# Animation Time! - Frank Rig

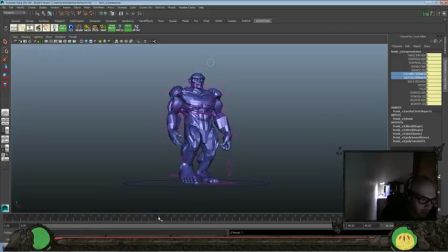Do a blink there. Open there. Right there. And let's keep it closed for the 2 frames here. 16, 17, and 18.
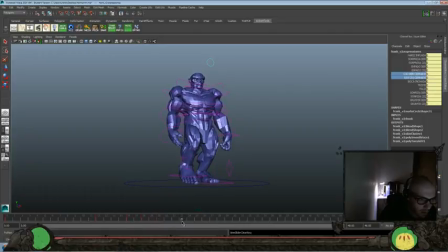Usually like to do is do a little bit of an overshoot before I can get in there, but I don't know if you can go negative here, so let's see.
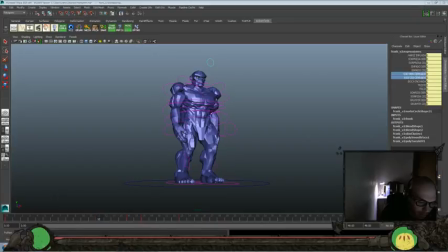It doesn't appear that you can, so I think what we'll do is go 10, keep that, and go 25, and keep that,
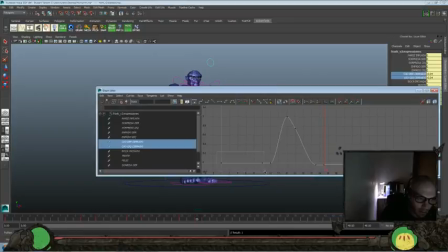and then we'll take our default neutral pose, and I'll go ahead and bring that down a little bit. So let's see that.
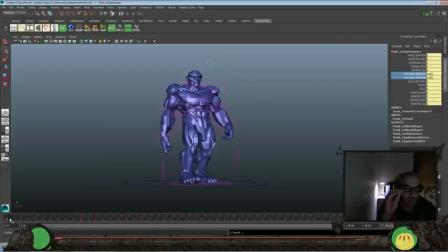So that way we can open them a little bit wider before they close. And that gives us that little bit of exaggerate there, and then a little bit of reset them. And let's wait about 2 more frames. So it's more in the middle of our shot, not exactly in the middle.
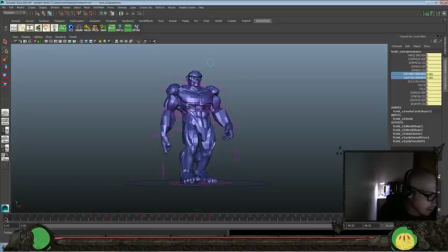It can favor the beginning of the loop. Let's see.
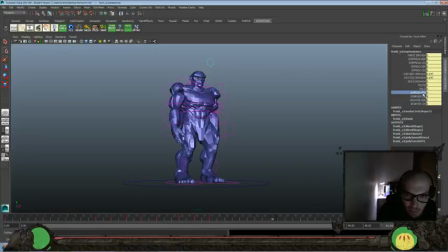Derecho is what? Left, and izquierda is right. So this must be Spanish. Sorpresa, maybe eyebrows. Let's see. Yep. Okay.
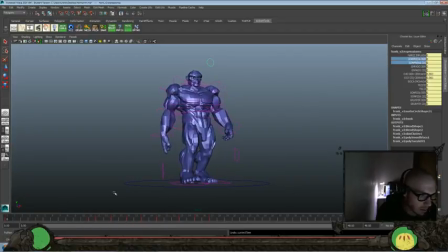So for our eyebrows, I think we're gonna go ahead and leave them where they are. A little bit up. A little bit down.
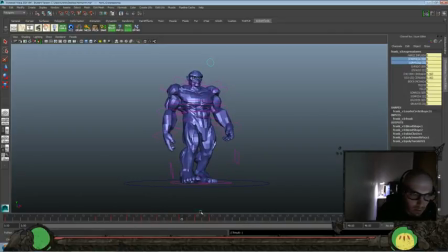Keep there. Keep there. A little bit up again. And back down again. And down again. Okay.
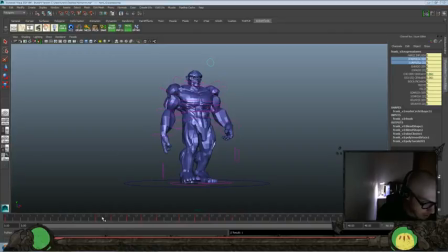Again, let's zero those out here. We're going to kind of do the similar thing we did here.
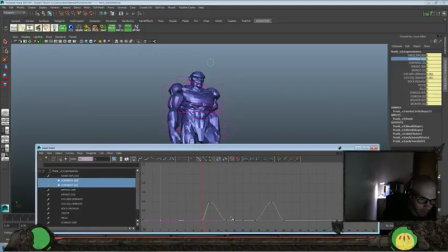So, we're going to give ourselves a little
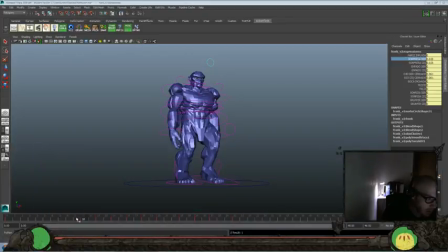can go lower. And we can overshoot that, but only a little bit here. And we can go down on the blink.
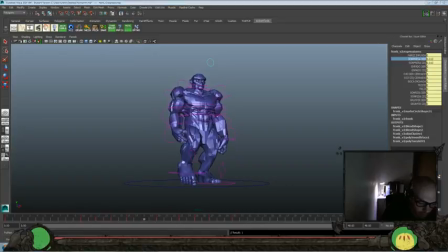Probably wait. I have to leave that about a frame here. Doesn't have to be exactly on the timing of the blink, but right around it.
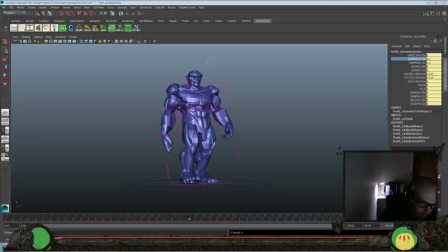Just so that the movement in the face, the eyebrows and the eyelids would be pretty similar for the timing and the movement direction and styling there. So let's see.
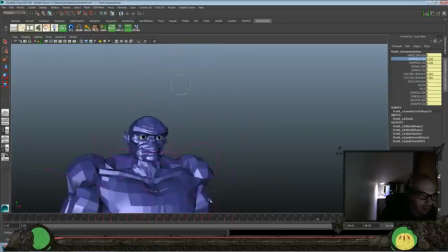Like I said, it's just a little bit of give in the eyebrows. So let's go ahead and look at that again a little bit more close up. See that little bit of raise on the eyebrow, the lower as it close, then raise up, and then settle.
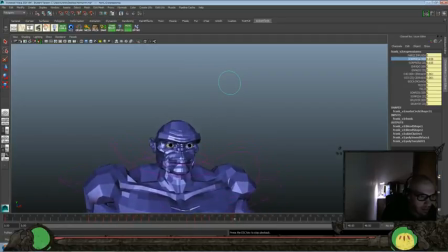Again, it's pretty subtle, but it just helps keep the face together and make it a little more cohesive. So the eyes wouldn't just blink on their own, but you get a little bit of movement in the eyebrow that would go along with it.
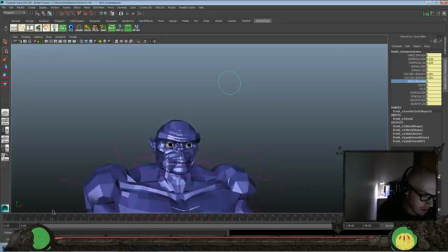Should we do maybe a little bit of puff there? Maybe there would be one that's just a jaw controller. But it feels like there isn't. Let's see.
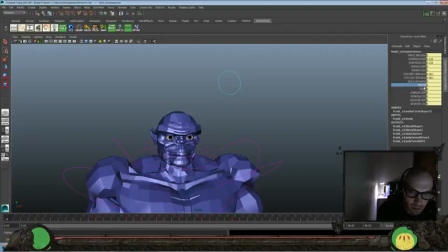I'm not a big fan of the happy there. I don't feel like that works very well.
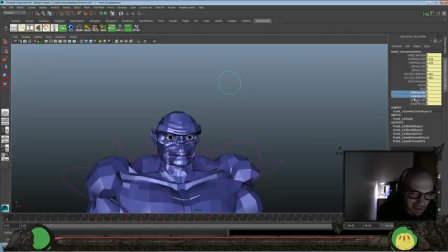So I think I'll keep it where it is. This is, gonna guess sonriso would be corners of the mouth? Yeah. Okay. Again, let's make sure that we don't put those in. And this would probably be...
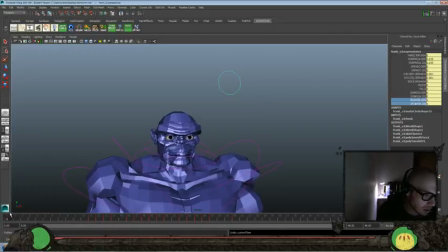I don't think those. It's like a pinch, I guess. Okay. There'd be a little bit of jaw, but don't see that controller here.
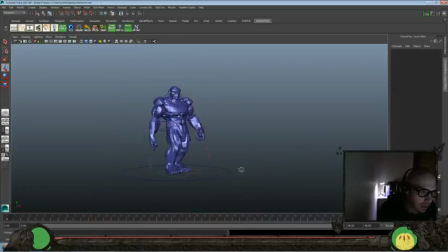So we'll go ahead and kind of leave it where it is. And I think I might tone down how much animation I have on the neck here as well. So let's just scale that back a little bit.
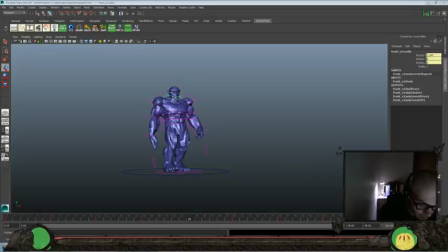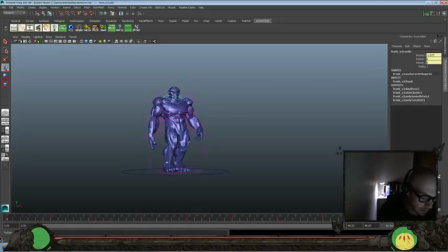Let's go look at it again. Feels a lot better. And then let's just do a little bit of compression in the chest.
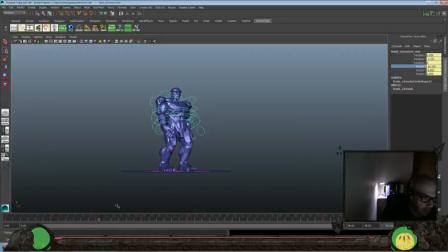So it would be pull that back, pull it forward, pull that back, pull that forward, and then we'll even this out and offset it in the chest from what we have in the hips.
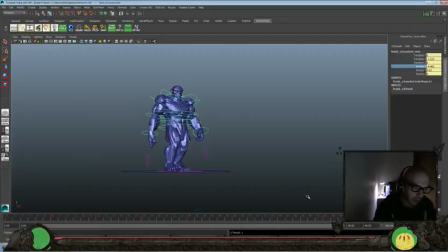We only want a little bit of this, but just so kind of gives a little bit of looseness to the belly, makes it a little more fleshy if we can do it right.
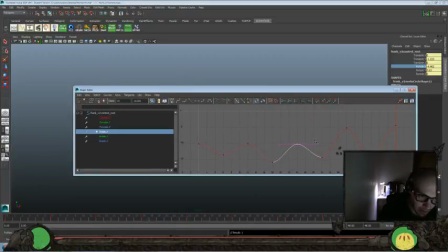And it's just a little bit of like compress and release in there. Excuse me, I got the hiccups today. I'm having the hiccups all day. And again, this one,
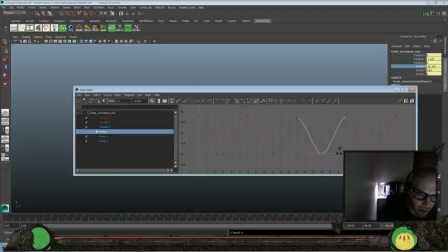I usually like to keep this fairly uniform because a lot of movement in here can be really distracting, and this is more of something that just adds that extra little dash
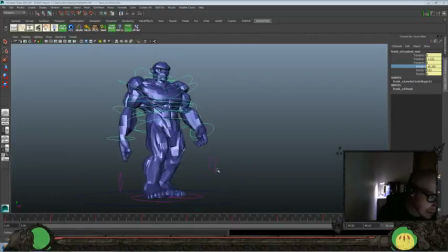and isn't necessarily needed, but I like to throw a little bit in.
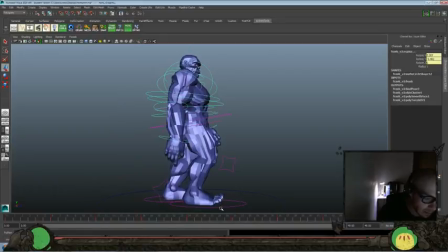So grab a little bit of this here. Again, I'll just squeeze it forward there, pull it back, squeeze it forward there, pull it back,
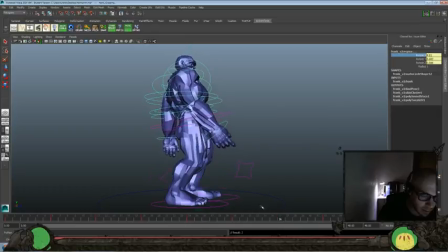squeeze it forward there, pull it back, squeeze it forward there, and go back.
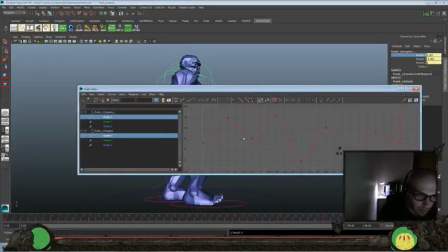And again, we really want to clean that up. We didn't do such a great job there of making this fairly even. And then we got to play that little bit of game of give and take between the hips and the chest until we find that sweet spot there that blends
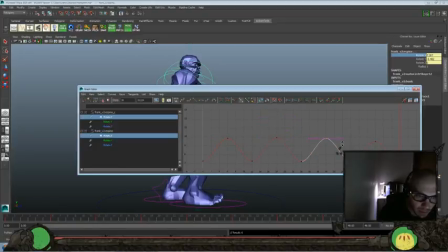balance this movement fairly a little bit better, then I'm sure it's going to be when we play it now.
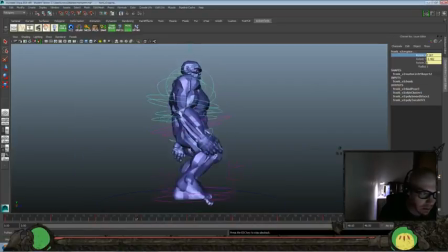But let's go, like, take a look at it. That's not too bad. See, it just adds that little bit of give in the belly where you see a little bit of squash in there.
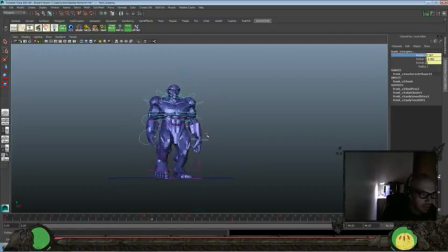And it just helps to keep that feel a little more fleshy. And even though I kind of like the rigidity that this rig gives off, I like to keep some parts feel like they're not as rigid, so that way you have a little bit of contrast in your animation.